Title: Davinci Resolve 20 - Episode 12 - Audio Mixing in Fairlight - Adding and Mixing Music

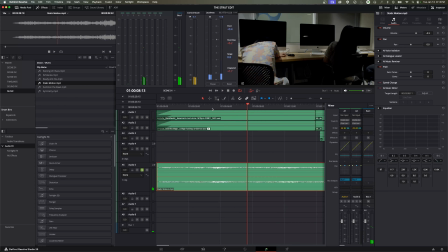And I may even go down a little bit lower because I want to still hear some of this ambient noise in here.
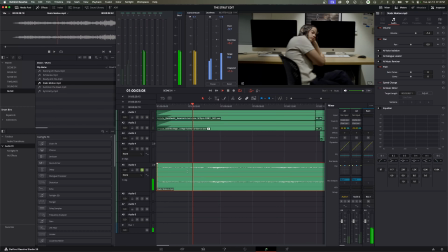So I'm going to turn that down even a little bit lower. And that's just playing the music right there.
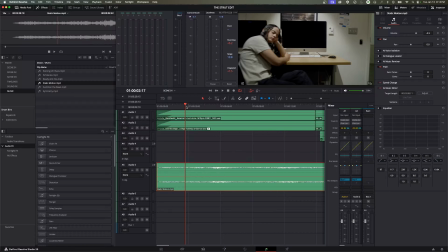So, but right now I've got it soloed. So I'm going to turn the solo off. I'm going to hear what it sounds like juxtaposed against this other audio that we have in here. So let's go ahead and play this. I'm going to turn this up and down as it's playing.
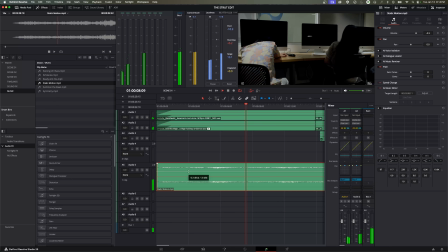And I'm just going to kind of have a subtle music right now so you can hear the ambient noise in the background there.
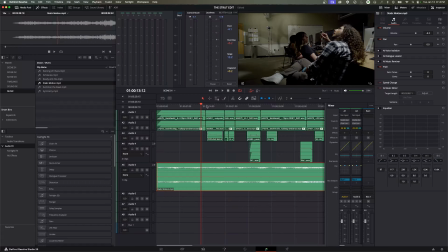Now, when it cuts to the outside, I want this music playing at the beginning. When I show the students, when it cuts to the outside, I want to just hear the ambient noise.
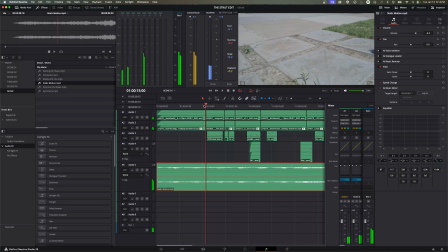So what we're going to do is do kind of a quick fade out. I'm going to move it over right about here on the edit, and I'm going to hit.
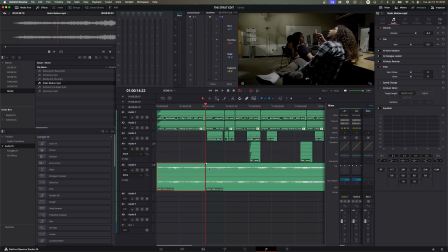I've got this clip selected, Command B. We'll cut that, and I'm going to grab this. I'm going to keep this for later use here. But I'm going to grab this and fade it out as it cuts to the outside. I'm going to let it overlap the outside just a little bit. So we're going to actually drag that over and fade it out as it cuts to the outside. Let's see how that sounds.
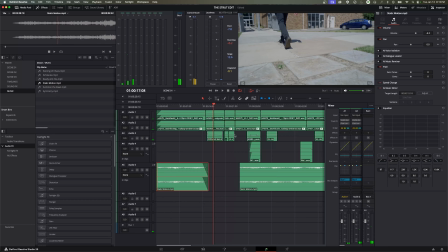Okay, I like that. I like that it cuts outside. And then I'm going to start bringing it back up before it cuts out of this. We're going to move over to this, and we're going to fade that in as it starts going back to this next clip.
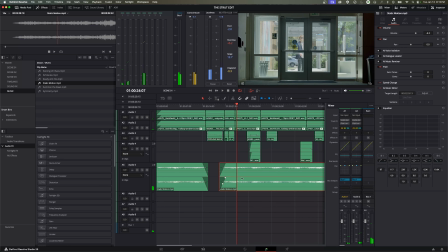Same thing as he's walking through the door. We're going to cut that off and have it kind of just be his noise. Like the music is for the students in the classroom, not for this guy marching up here. So we're going to fade that out at the end there. Let's see how that sounds.
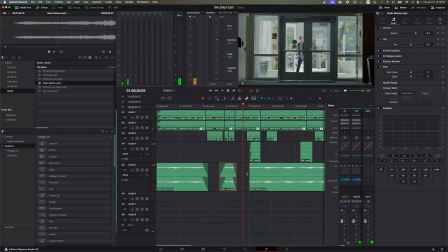This goes back to the ambient noise, which is nice. I like that. So I'm kind of fading in and out as it's going back and forth. And then I'm going to fade it back in as he's walking down the hallway here, maybe right about there. And let's fade that back in. Nice gradual fade in.
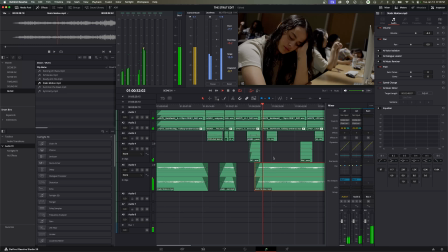And we can carry on. So this probably needs to be just a little quieter. I'm going to bring that down even a little bit more here.
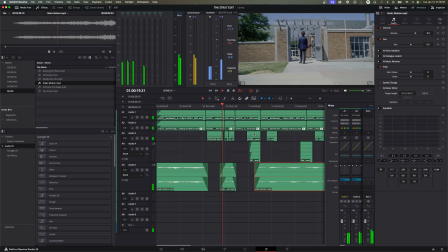Maybe down to about 9 decibels, 9 to 10 decibels. Yeah, the music's a little subtle there.
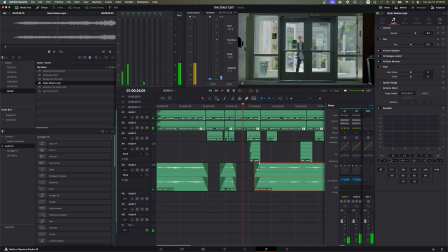Now I can hear the sound effects pretty well. Then it cuts back here.
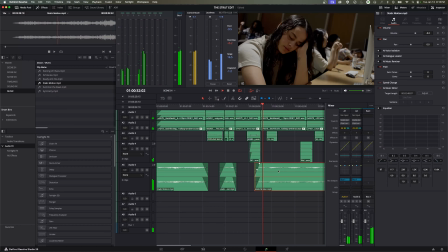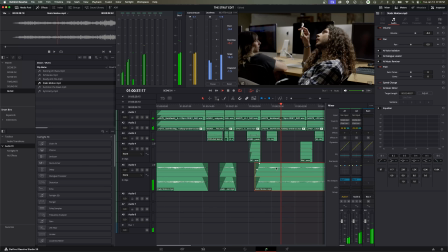I'm going to fade it out as he walks into the classroom right here. So staying on the music.
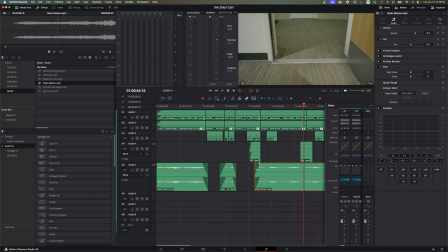And then right here, we're going to fade it out. So I'm going to, and here it seems kind of like a little natural dip in the audio where it gets a little quieter right here. I'm going to make that the point where it fades out right there. I'm going to go right about there, cut it, Command B, select that, delete it, and just do a slight fade here at the end. And let's play out.
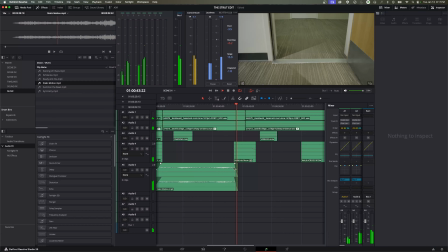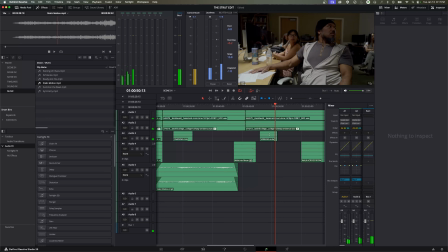Walks in, everybody's going quiet. Walks up, and we're going to start the music right where he starts to march right here.
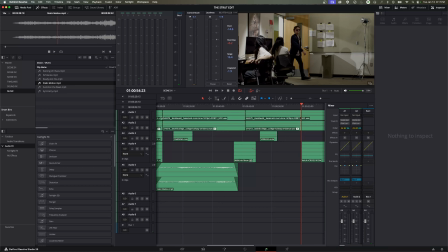Right where he starts to strut right there, we're going to start the heavy music right there. So I'm going to go over to Exhilarate. We're going to start this one. I'm going to grab it and drag it down. We can just put it right on the same time, on the same track here, because this track was empty and doesn't have any audio on it.
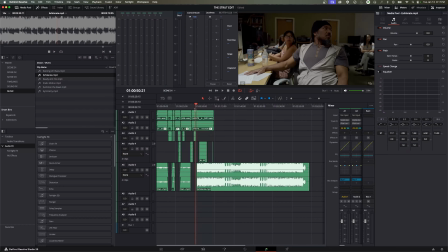So we've got the music on track right there. This looks like it's going to be very, very loud music.
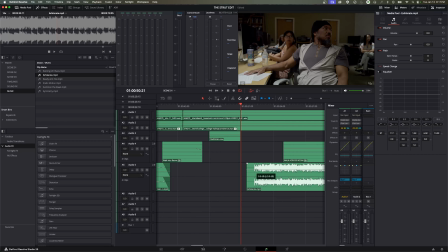It's got very heavy waveforms. So immediately before I even play this, I'm just going to take this down a bit because I know that's going to be very loud. So let's play into this. I'm going to solo this and see how loud. Let's see how loud the music is. Just a warning that if you have headphones on, I don't want to blast your headphones.
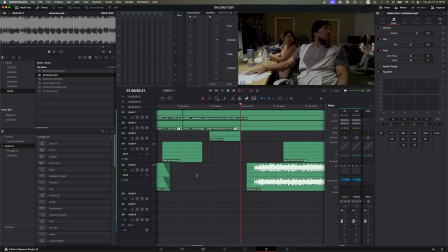So just be aware. I'm going to play into this and it's going to be loud. So let's solo this and watch how loud this music gets right here.
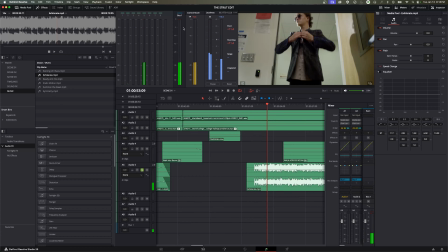That's clipping into the red right there. So that is unacceptable in this. Music is oftentimes, especially loud music, is mixed at a higher decibel level than it is when editing movies.